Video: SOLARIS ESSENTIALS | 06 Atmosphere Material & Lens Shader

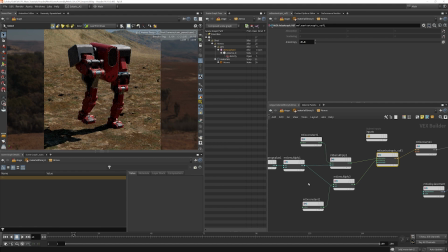So you can play around and balance that out, the anisotropy and the overall density here. But keep in mind right now we're coloring over the HDRI background there. That might not be desirable for you.
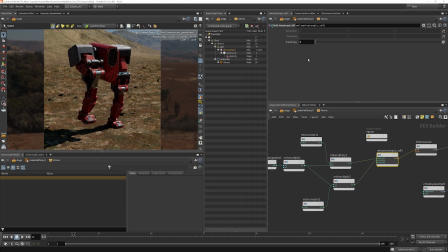For now, I'm going to keep it at that, which is just like a little bit of a simple haze back there.
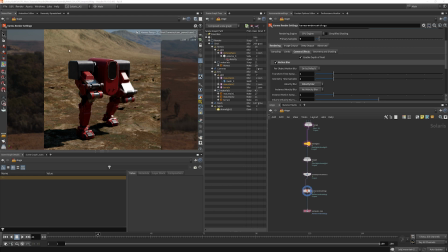Materials aren't the only thing that we can adjust to work on this image here. We can also add a lens shader to the camera, which you'll see has a bunch of really interesting things we can do to add to the realism of our render. We're going to go after we've imported our camera, and we will put down an edit
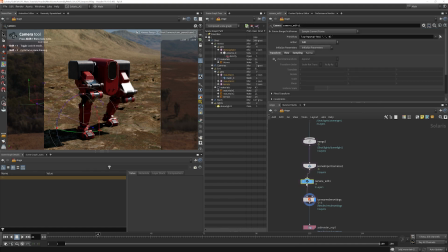camera or camera edit node here, put that down, and go all the way over to the karma setting, and choose set or create the lens shader and enable that. We also have to make sure we say which camera we want to do this for.
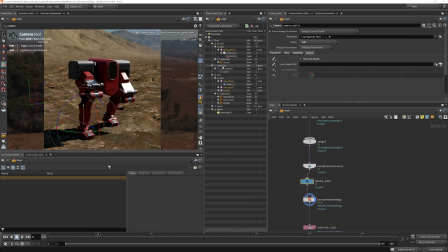So let's go and find our camera and drag that camera in. For the lens shader VOP, we are going to need a material network to place that in. So we put down a mat net here and dive inside.
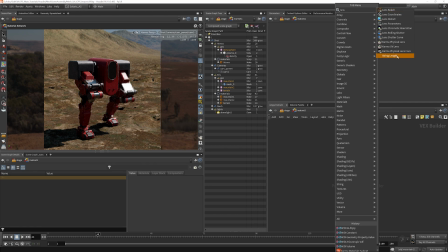And then we want to grab the physical lens right here, Karma physical lens. I'm going to dive up here and plug that in. So we'll go into our mat net, into our physical lens, and we'll do a relative path to that.
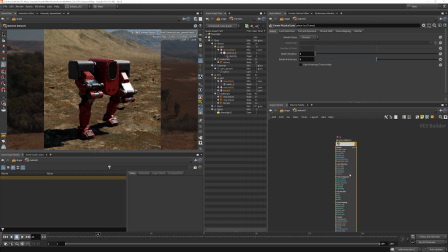So nothing's happening here because we haven't adjusted any settings, but why don't we start? I'm not using depth of field in here because this is meant to be a fairly large scale scene, and we don't really want the mountains going out of focus.
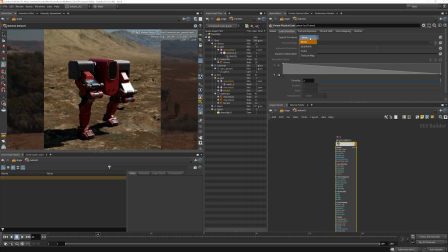But we can do a little bit of lens distortion in here if we wanted to. We can do some quadratic distortion. And you'll see as I dial this up that this lens shader is actually working correctly.
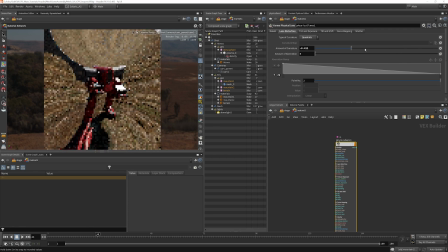Now, we're not going for anything like that, and we're certainly not going for anything like that, but we can have just a touch of it. Now that's way too much. So let's go and add just a teeny tiny little bit.
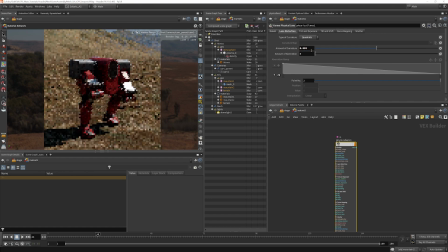Something kind of barely perceptible. Now, I wouldn't want to get too out of control with aberration,
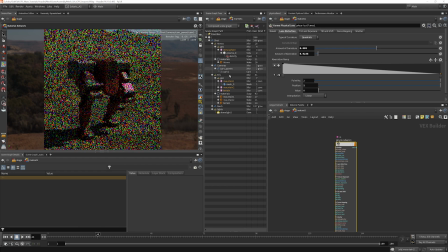and I tend not to anyway, just because the render time is really heavy here. But I'm going to enable it just so you can see what it does for the image. Now, we might have to pause the video here for a second while this renders and come right back. Now, the effect here is quite grainy.
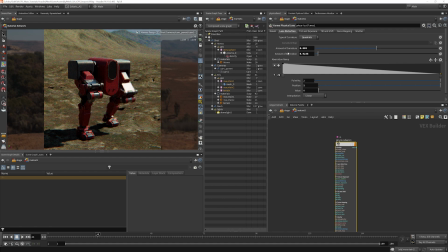We don't have enough render samples in here to really support this effect, so we would have to bump up our quality quite a bit, which we have to anyway. We're not at production quality right now. But if you look closely, and it might be tough to see in the video here, but you should see it on your end when you're rendering at home,
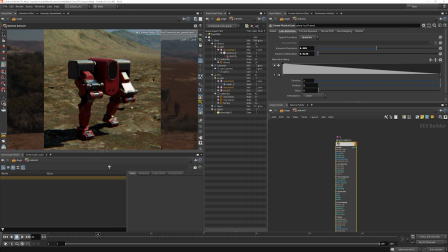you'll definitely see the effect. You'll see this nice little color separation happening, and it does quite a bit for adding some realism to the image, because no CG images should be 100% perfect. They shouldn't be like horribly misaligned in terms of their color components,
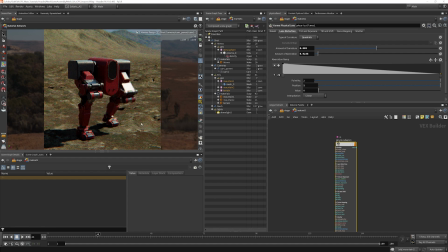but if something's meant to look like it was filmed on a camera or something like that, you would have very, very subtle misalignments of the red, green, and blue channels. But usually it's not that pronounced and not that perceptible like it is here.
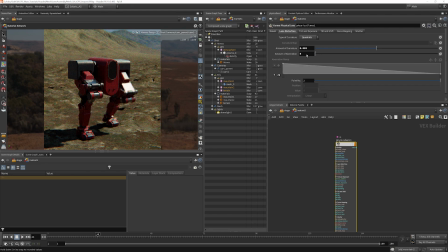I'm going to dial this down now to zero and get rid of that.